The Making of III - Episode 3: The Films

We gave our baby, album three, to the perfect director and it was his filter. I think that's what was so cool about this film project. And these videos were, I think, a great medium. And I like this idea that once you watch it, you can't not see that when you listen to it.
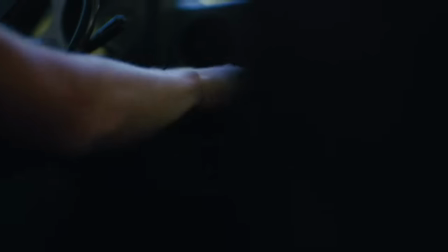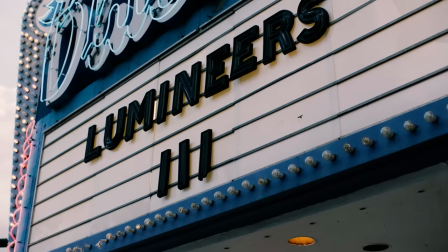We want to show people that this album, our third album called Three, is different. How do we actually show people it's different? And it seemed like, wow. You weren't trying to, like, handcuff me, and that was great, because I felt, well, I'm just gonna go for it, and hopefully, you know, they dig.
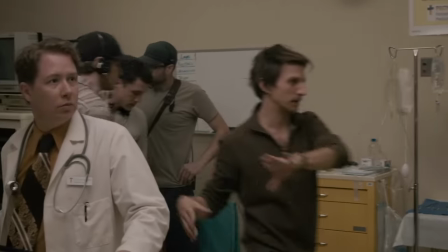51s That's pretty much on action. He's getting backed out. That's the idea, I think.
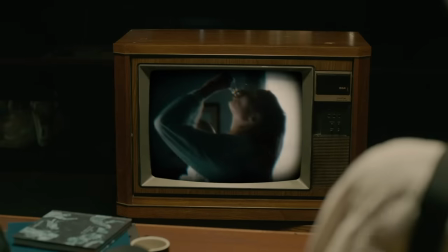59s
So this one's Gloria. Now, this was the first video we saw, correct?
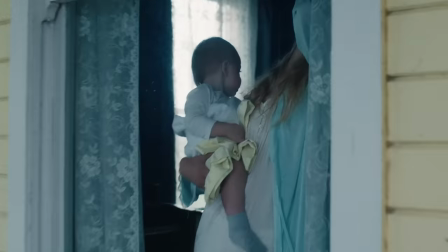64s
Yeah. Mm-hmm. I loved how this really confronted the subject matter. you're gonna have to stare this in the eye, you know, like, if you're gonna watch the video.
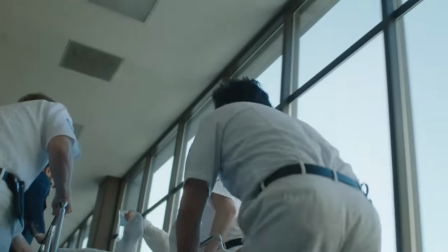75s
I mean, even like the way the ambulance peels out, and me and Wes, you know, we have a little, this is like a pop-up video, VH1. There we are, the gurney.
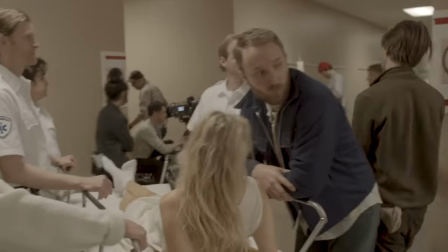87s
The actor Josh Close. Me and Wes were there for probably two hours, just in that one gurney scene.
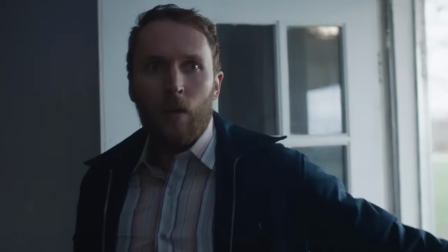92s
Josh is incredible.
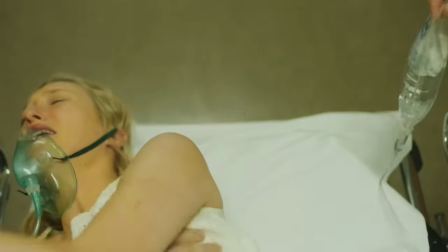93s
Like, there's a scene that you don't even really see it, like, there's a scene where, right there, Josh, they're like, you have to leave, so you have to, and he's like, all right, all right.
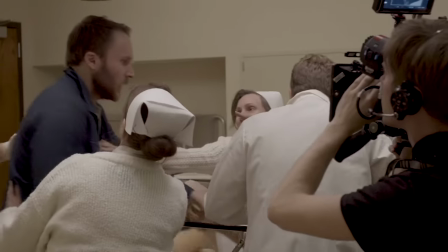102s
Yeah.
Oh, sir! No, no, no, no, no. Okay. Come on, come on, baby, I'm great here.
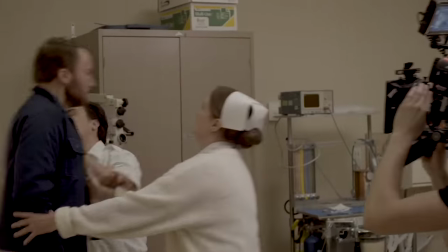107s Come on, come on, come on, come on. Okay!
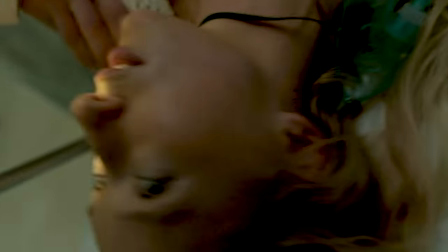114s
And that's when I feel like I got a little taste of, like, wow, oh, we're in... This is a film, it's not some, you know, music video or just some thing. This is... Everybody's into it. No, he's a very serious actor, extremely sensitive, like... It was very... But the whole thing was very serious. It just was so infectious to be around that. We were able to surround ourselves with an incredible cast and crew that, like, totally dedicated themselves to the project.
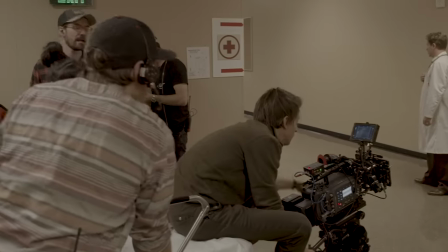137s Set and action.
And filmmaking ultimately is a collaborative effort, you know, as much as music is.
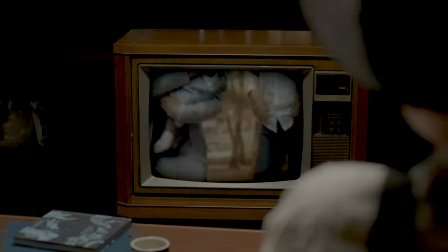148s
And in that sense, those two, like, are kind of analogous. This is Donna from Chapter One.
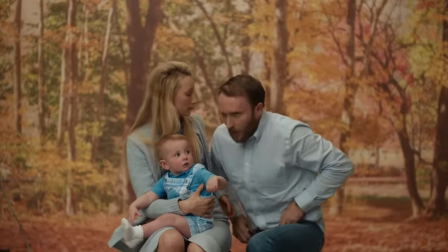156s
And I remember getting goosebumps. Me and Wes were like, this opening shot, it's so good.
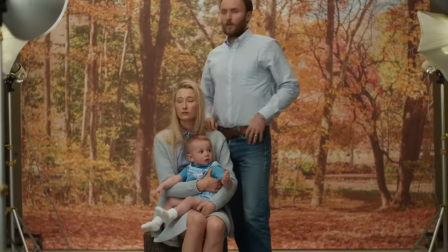161s
There is a keen idea to kind of explore the absurdity of like family photos at like a Kmart.
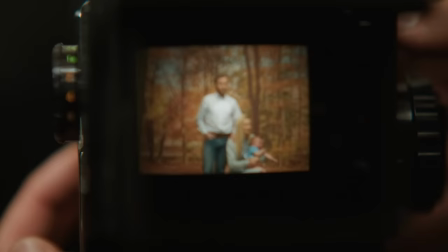169s
The Sears photo. I remember you called me about that with that idea. Yeah, exactly. My head kind of exploded. It's like, wow. What I love about this video too is like it's almost like the pilot of the film.
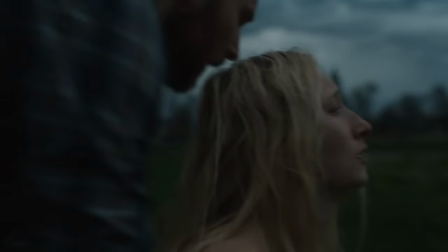179s
You reveal so much about the intricacies and the complexities of the characters and the dynamics between the whole entire cast.
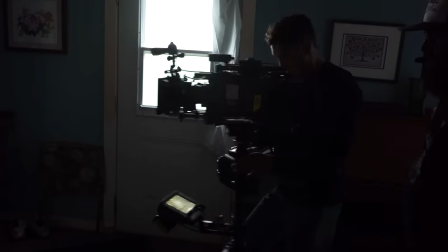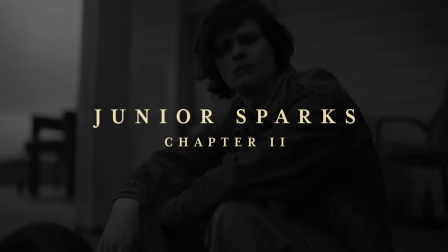It wasn't easy to be happy for you.
I just love this video too because it's sort of like you said, the reset.
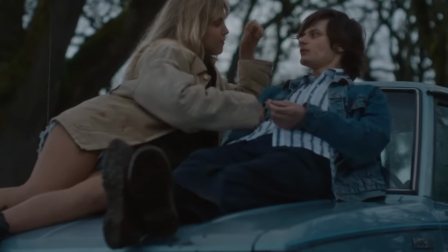203s
It's the first track of chapter two, introducing Junior. Kind of gives you the illusion that his life is sick. He's making out with a girl, smoking a dube on a truck. Later we find out his life might not be that sick.
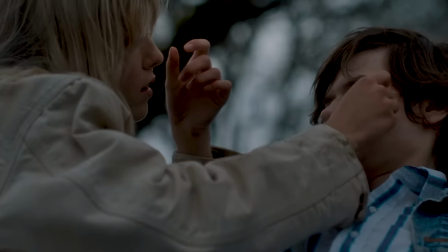216s
No, exactly. I wanted this to be light and have fun with it. I like this whole moment that was happening, especially watching it being filmed because there was so little daylight left.
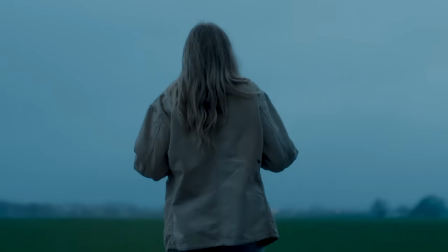228s
There was a little bit of danger in shooting it because everybody knew there wasn't another take, necessarily. Like, if she drops that jacket or that shirt, it's going to get all muddy.
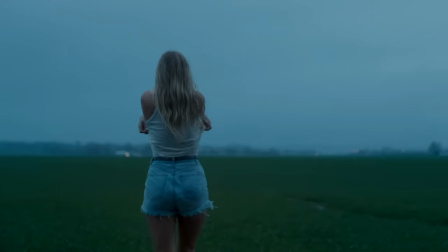236s
We can't keep doing that. It's not even going to look right. I mean, this whole shoot was supposed to be, like, in an incredible sunset vista, right?